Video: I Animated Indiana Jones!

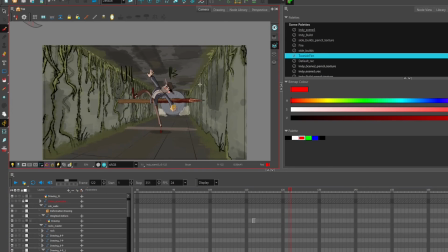Okay, so this part here, he dodges these bloody spikes. Okay, and he runs and runs and runs until he gets to this point right here.
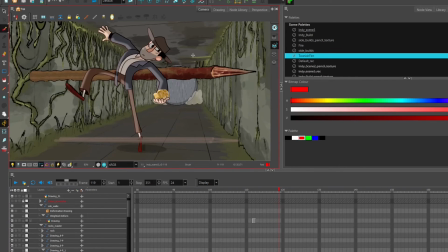And then I give him... Oh, he's dodging the spike, and I give him a nice, strong C-curve. Look at that. Bam.
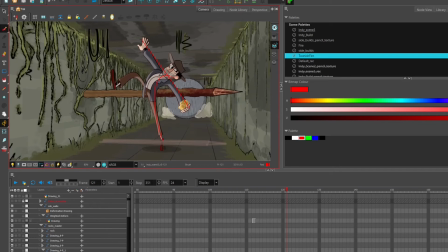Line of action. Okay, and then I reverse that line of action, and I give him this. It's kind of like that as well.
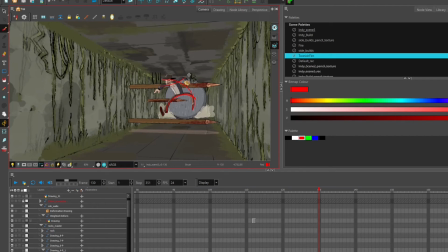But if you want to make your animation interesting, reversing curves from one pose to the other will really sell your animation. Okay, so at this point, Indy's trying to dodge a sort of swinging trap thing.
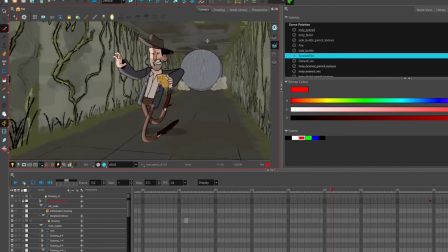So I had him do a little dive, stretch him out quite a bit, and then he squashes a lot, and he sort of flips up and loses his balance for a second, keeps it,
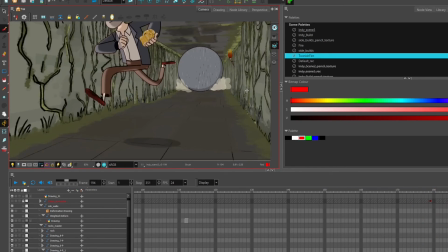okay, and he keeps on going.
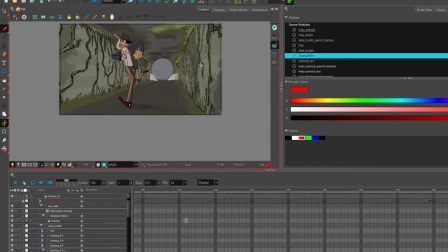Okay, this is a good example of bouncing balls. Okay, so in art school, when you're learning animation, one of the first things they teach you is a bouncing ball, and the reason why they do that is because that idea, that principle, applies to almost everything in animation.
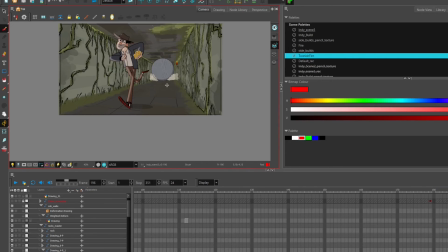So let's take Indy here. Now imagine so what they would teach you is you would have a ball, and then they teach you to antic down, and then to jump up, stretch it up, and then get to the top, and it will go back to its original shape, and then come back down again.
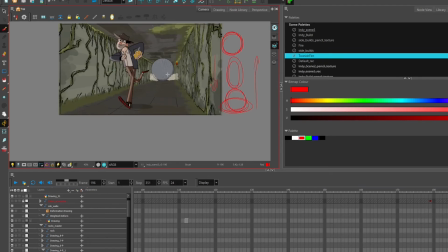I did the same thing here with Indy. So just imagine he's a ball. He antics down here, bam, up he goes, gets to the top,
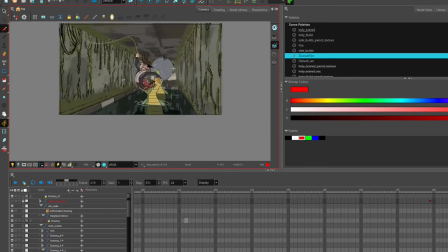falls back to his original size, scoots across here, and then when he comes down, that is the bouncy ball exercise on a human being.
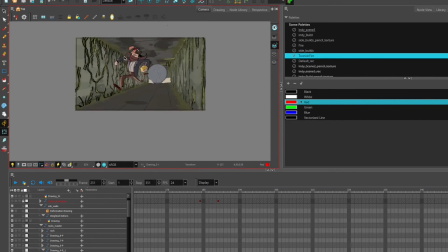The snake is pretty self-explanatory. It's just a prop that comes in, wraps around Indy, and this is Adam, and then he whips him off. Bye-bye.
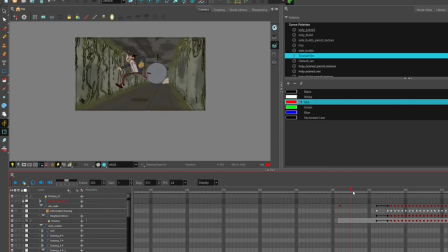He has a little look over his shoulder, and then he gets a cobweb to the face, and then he jumps out. This cobweb is just a shape like this, with deformers attached. So when it wraps around him,
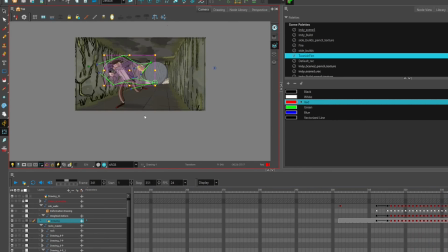it gives the illusion that it's flapping in the wind as Indy runs forward and then he runs out. Okay, I think that's pretty good. We'll leave it there. Okay, so this is scene 4.
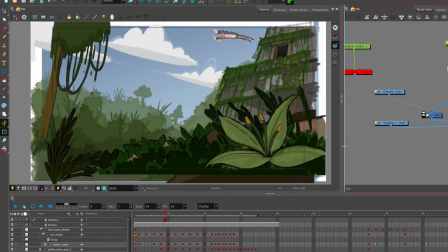I really like the way this scene has turned out. The background looks pretty good, the animation's alright, and it came together quite well.
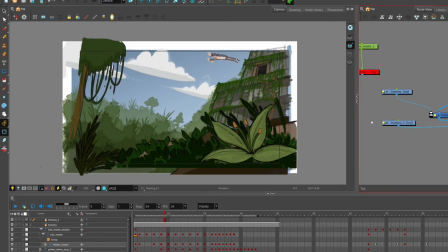I exaggerated how high up the temple is.
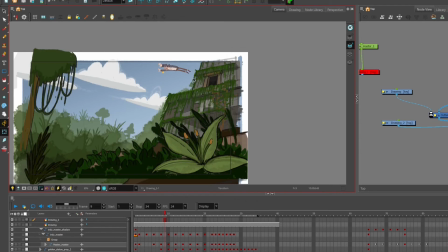In the original, he kind of rolls out of a hole on the side of a hill and rolls down. but I really wanted to push it because it's a cartoon. And so I have him jumping out from like stories up, and I pushed it. So I originally was going to have him having this kind of pose all the way down.
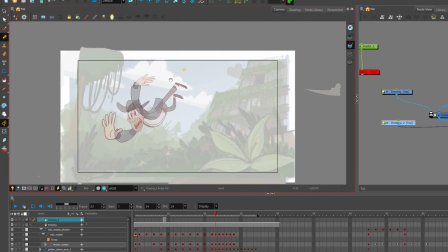It would have been something like this.
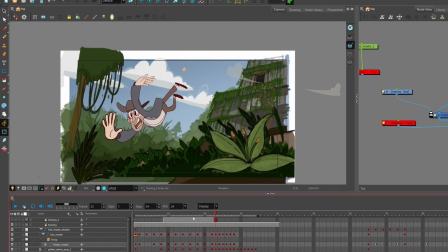But that was boring. So what I did was I switched up the posing, and I have him sort of tumbling and falling. It looks more dramatic. Now what I want to talk about in this scene is the use of 1s and 2s.
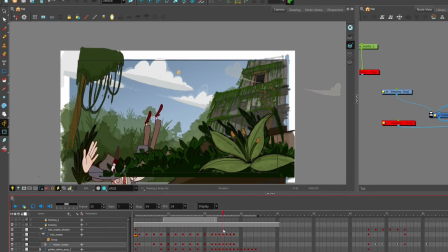So at the top here, he reaches the top of the jump, and it's all on 2s.